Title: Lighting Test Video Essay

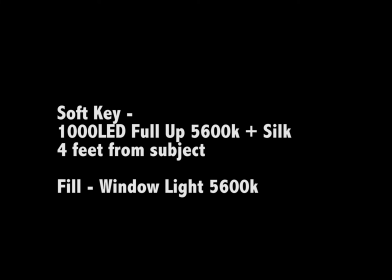(4:07)
As the image goes, you have the soft light and the hard light. The hard light's definitely underexposed.
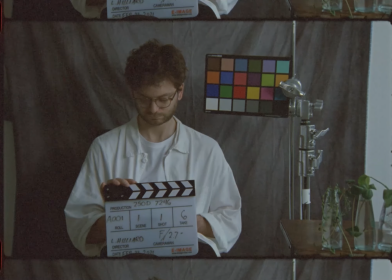(4:19)
For this sort of shot, again, I'll mention the background. It's just you generally don't want to go too
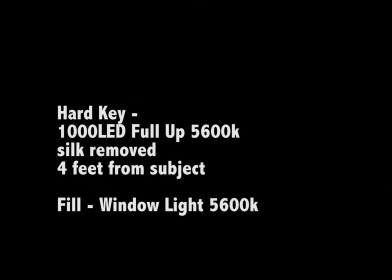(4:33)
far on the f-stops.
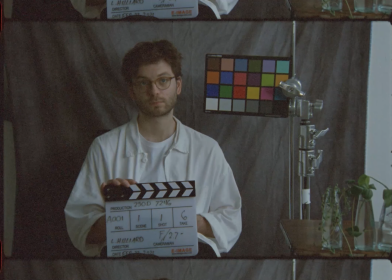(4:39)
But the lighting has a big impact as well. The soft lighting is way more suited for this sort of thing. Especially because there's a silk panel underneath the subject.
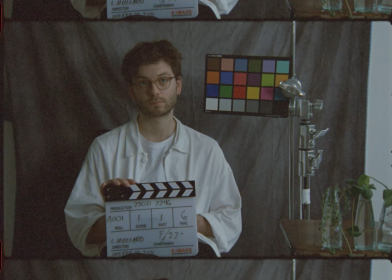which is reflecting light from underneath. You can see some parts of the clothes here are lit up
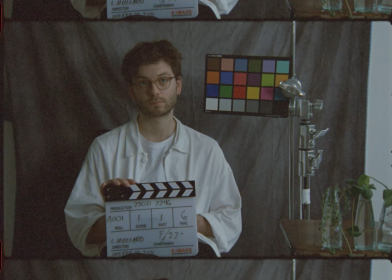(5:13)
from like a downward angle or upward angle, I suppose. And the colours remain like fine, perfect.
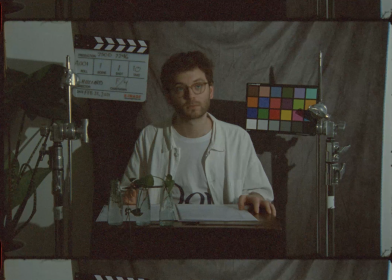(5:25)
However, in the hard light, it's definitely underexposed. I wouldn't do this personally. I don't really like this sort of lighting. The colours don't really match up.
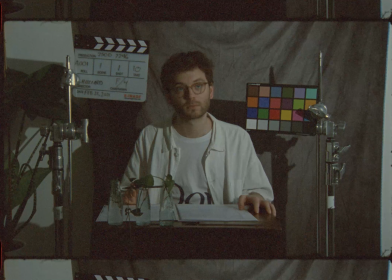(5:41)
Good for like a crime scene sort of thing, or like an interview, criminal interrogation. That's what I meant. So yeah, but I'd be careful going on with this sort of thing.
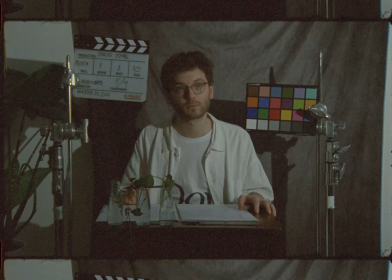(6:01)
You can see that the light is to the right
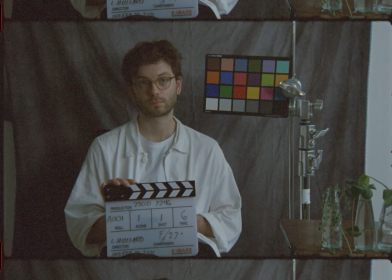(6:08)
on the soft light as it's coming in from the right to the left.
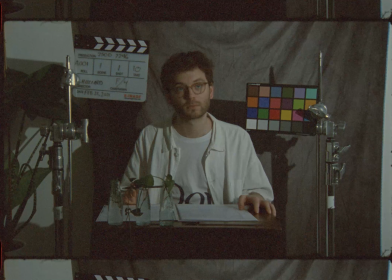(6:15)
On the hard light, it's seemingly above, but like towards the camera. It's still coming in from the right, but it doesn't seem like it's from the same place as the soft light, judging by the shadow.
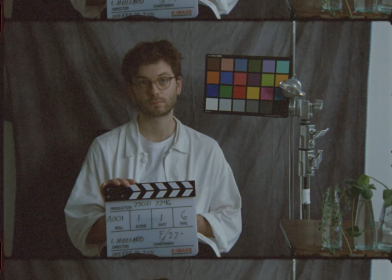(6:32)
And that's another thing to mention. The shadows is that the shadows from the soft light are very minimal, and they blend sort of nicely into the background. There's no hard shadows, which is nice for this sort of shot.
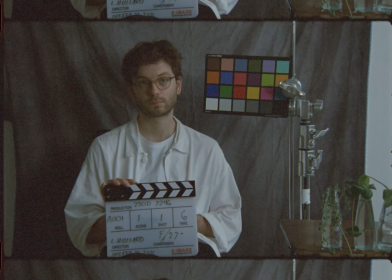(6:50)
However, on the hard light, the shadows jut out
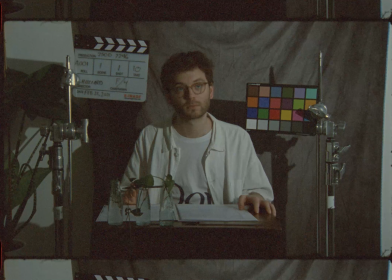(6:56)
and they obscure like the background and underneath the table. It's just not very bright.